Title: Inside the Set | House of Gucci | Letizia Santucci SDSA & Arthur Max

Yes, because you should explain that our prop department, lovely Frederico Cioma, our prop master, was busily making a lot of Gucci products the movie because initially the Gucci Corporation hadn't decided whether they were going to help us or not
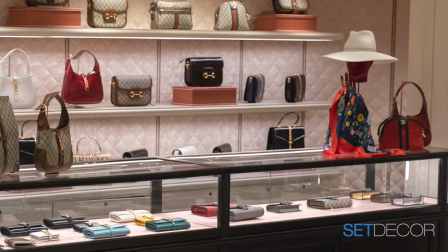(25:02)
I mean the merchandising of the Gucci was one of the issues that we
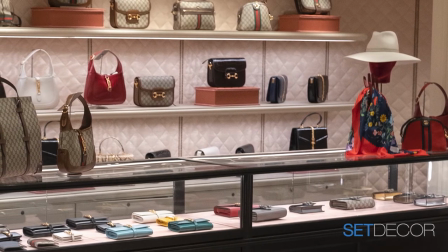(25:08)
faced since the early days of the prep,
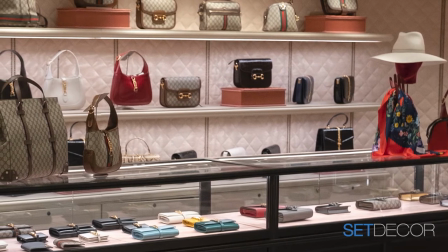(25:11)
I mean there was a system of mine that was devoted only to the merchandising of
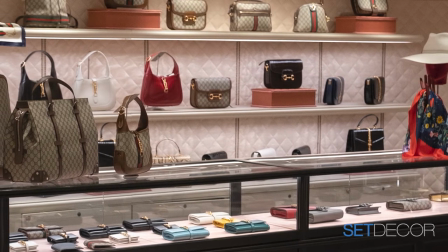(25:17)
the Gucci so it started from the beginning looking for the right model for
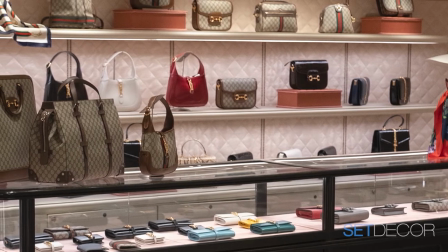(25:22)
the period because we have the store in Milan and the store in New York.
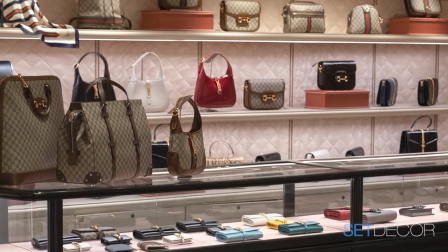(25:27)
So there are two different time lapses. So we have to have two different collections of bags and shoes.
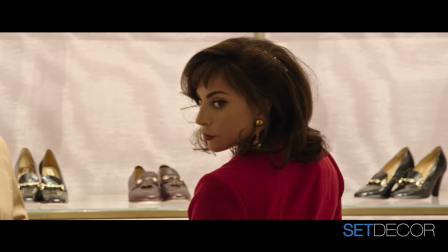(25:33)
And we start collecting all the right model and then we start to reproduce some of this model for having the stuff for fill the shop. Because as Arthur said, at the beginning, we didn't knew that the Gucci, the real Gucci will have the supplier that's something or not. So we were ready to do by ourself everything and we get in touch with all the vintage collectors that there was in Italy that luckily there are a lot. So we rented everything was rentable real and we reproduced everything wasn't rentable and then at the very end arrived at the Gucci and said oh, can we help you with something? I said, why, why not? Give us something. Yeah, it was like the day before we shot. And they opened finally the door.
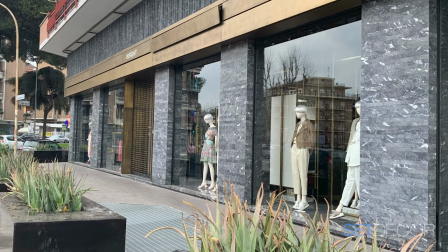(26:28)
The exterior we're looking at of the, what would be in the movie, the New York flagship store on 5th Avenue and 55th Street, midtown Manhattan. And we found ourselves, you can see in the picture, the background apartment building.
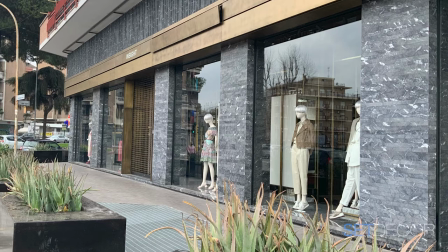(26:46)
We're in a suburban area of Rome and it was the only place we thought could work because it had a certain basic,
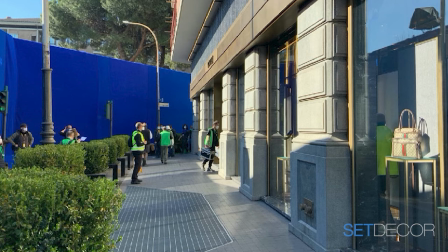(26:55)
it had the bones of a big store and it had three levels inside. And so what you're seeing now is what we did to the exterior facade to make it more mid-time Manhattan And the blue screen,
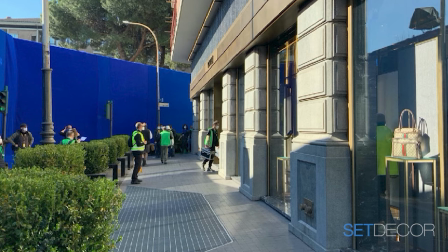(27:12)
eventually we put in New York City streets with period cars and period buildings,
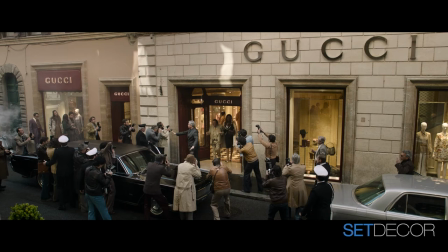(27:20)
because there was no way we were going to find that particular piece of Manhattan anywhere in Rome.